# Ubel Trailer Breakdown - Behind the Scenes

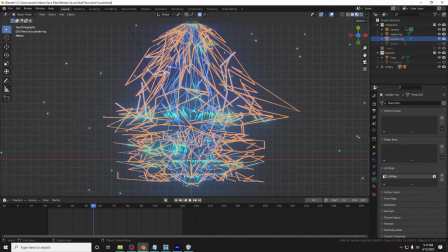53:11 Basically, this I'm just going to glaze over this because it's kind of complicated and I won't be able to explain it perfectly.
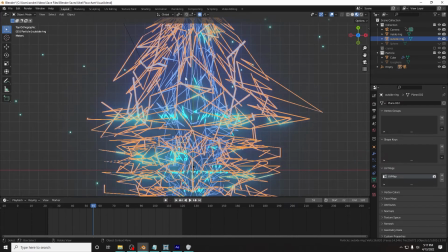53:19 This isn't really something you'll be able to follow along with unless you really know what you're doing. And I certainly don't.
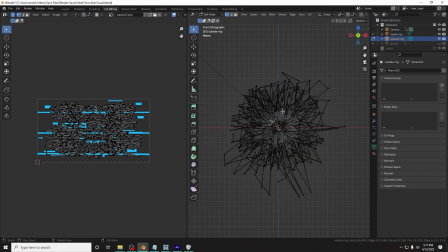53:25 But it's basically the texture of the thing is projected from up here, like the UVs are projected from up here.
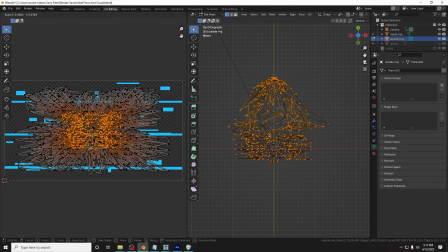53:34 You can see this is here and it's scaled like that. Whoops, let's select all. There we go. There it is right there. If we turn on the texture, you can see it reacting.
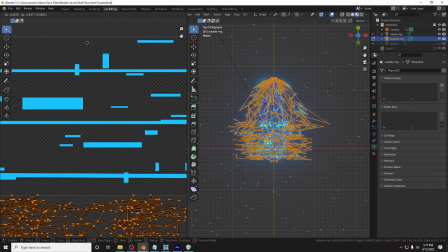53:45 I made this image of blue squares. You can see here, I made this image and it's set to loop.
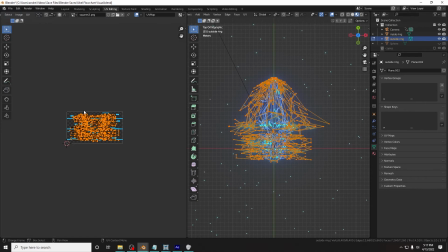53:50 You can't see it looping, but it is in theory looping.
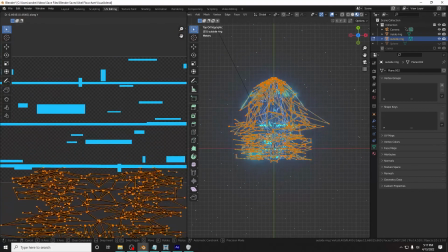53:54 But if you move the UVs up and down, like animate that, then you can see it moving on the texture.
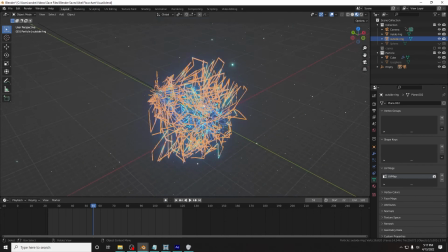54:01 And apparently that's just a thing you can do. That's just a thing you can do. And then I made these fun particles. I made like a little particle system, which isn't something I do often in Blender, but it was easier to do it in Blender because, you know, it's here.
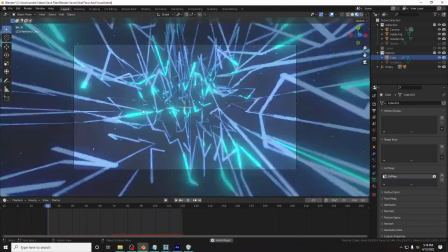54:13 And then, yeah, just camera moves through it while it goes all crazy, and it's just a whole mess of effects.
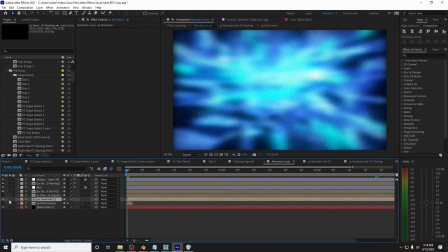54:20 And you take that, you put it in After Effects, and then I put some effects on it,
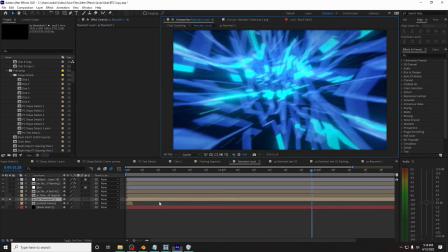54:26 and then I put some effects on it, and I put some effects on it, then I put some effects on it, like so.
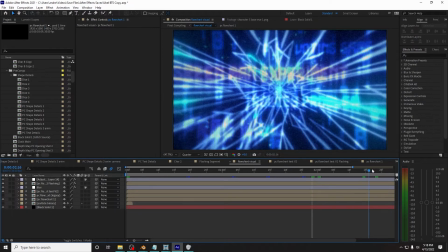54:33 And then you've got a fun little background, and then I added like a little flash at the end,
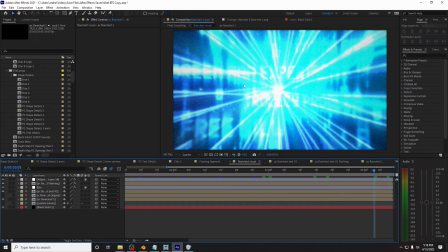54:38 like a radial blur that I changed to a zoom blur or something.
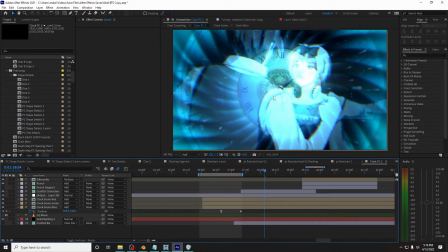54:43 No, I did the light rays effect, and it just goes all crazy at the end. I'm going to go over this clock shot as well because it was pretty fun and fancy.
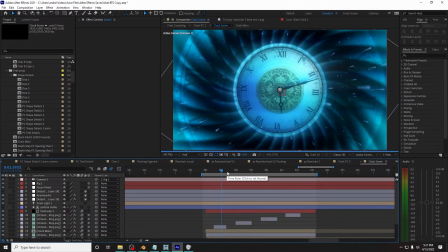54:51 It looks so good just on its own, but I mean, on its own, it's not much.
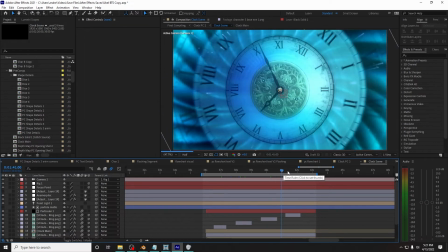54:57 You know, I mean, it's cool. It'd make for a great Doctor Who intro, but it needed to have something to do with the game, so I put the game images on top.
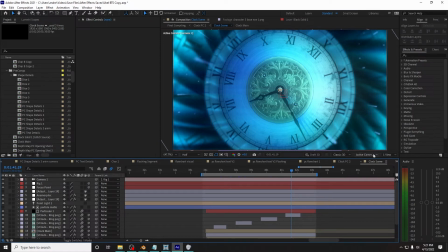55:06 But there's a few things going on. Let me go into my custom view so I can remember.
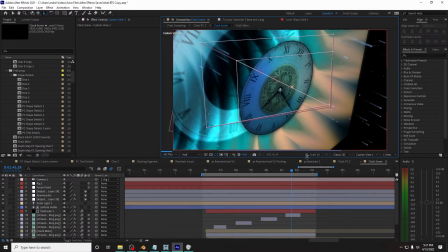55:13 Wow, we're in space now, huh? I feel like Markiplier.
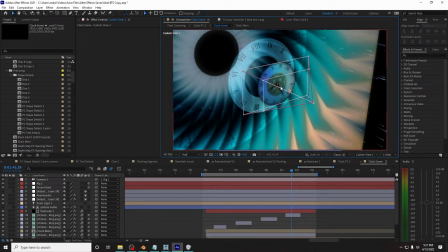55:18 To start with, this image of the clock face, I didn't exactly make it myself.
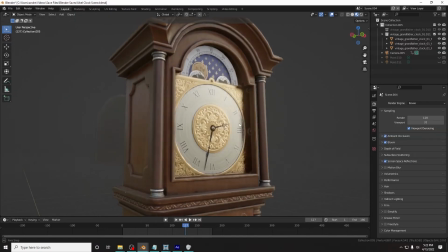55:25 I turned it into an image myself. But basically what it was this free 3D asset from, I believe, Polyhaven was the place.
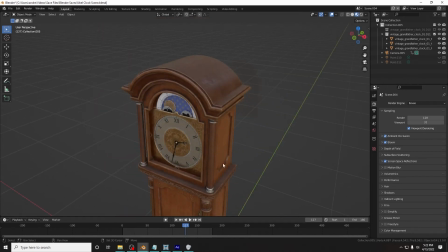55:33 They also do like HDRIs and other stuff. It's like an all-in-one Blender thing. But this was just a free asset, and I just really liked the clock face on it.
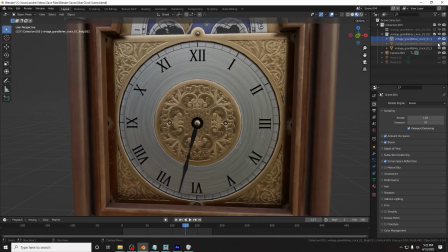55:43 And so I kind of just ripped the face out and the hands like separately.
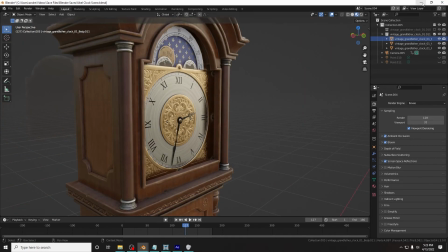55:49 And I took a picture of it in Blender and put that picture into After Effects.
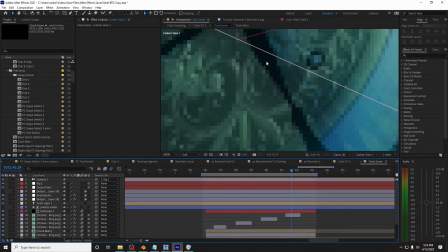55:54 And because I made the hands separate and this little bit that goes over the hands separate,
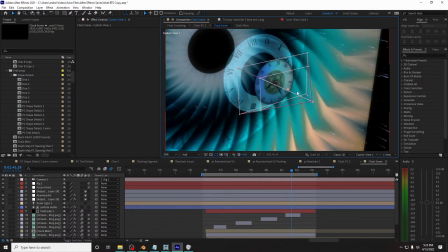55:58 I layered it all together and made a little animation in After Effects, and was able to animate it myself.
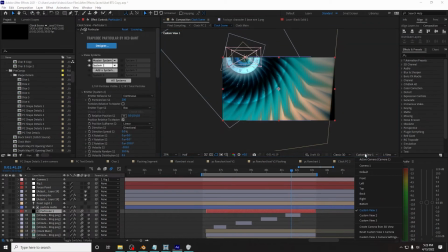56:04 And so this background here is actually, if I could go back to the active camera and let's see if I can just solo that.
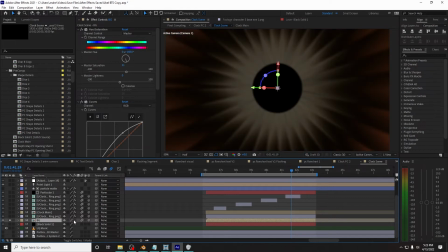56:13 This background, if we turn off all its effects, it was something I did by accident.
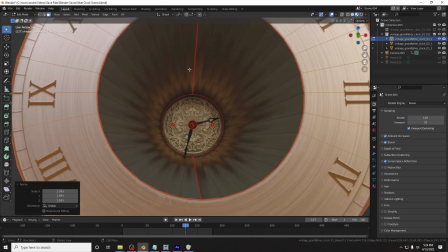56:20 Basically, I took this, I moved it out, and I like scaled it. Or yeah, that's it. And I got this weird thing in here and was like, that looks crazy.
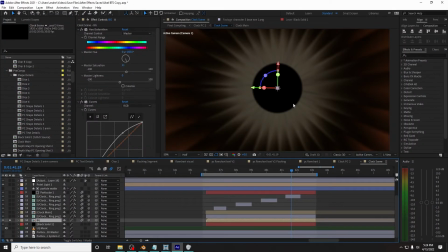56:28 So I put it like into After Effects, but I thought that looks rather boring.
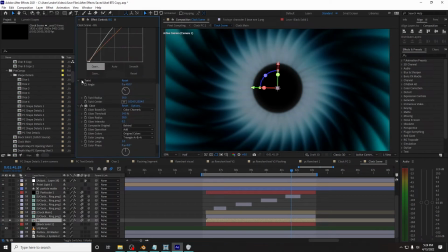56:31 So I put on some color, and then this twirl effect, which was my moment of genius that perfected the shot, and like a weird glow thing for like fake bloom, and put that in the background. And so that's just kind of behind everything.
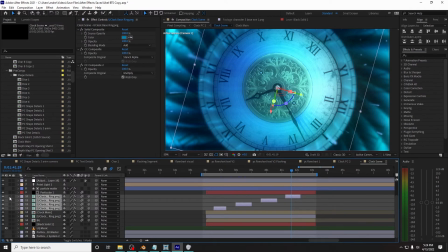56:46 And then these ring things are actually, I think, moving in 3D space. I tried to set it up to where it felt like 3D.
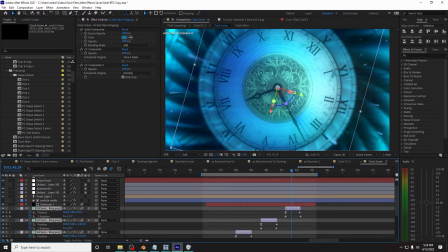56:53 It didn't quite work, but they move towards the camera, I guess, and they, I think, blend a bit. Yeah, if you turn that off, it looks way more bland, but blend it with the background, it looks really cool.
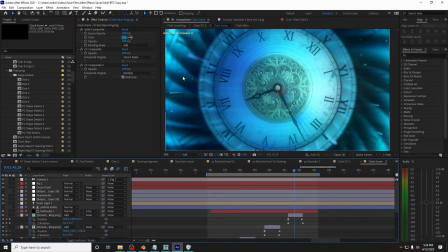57:06 And then there's this front clock face that's doing its own thing, and then you've got these particular particle system things out here. So if we turn that off, yeah, that thing's real fun.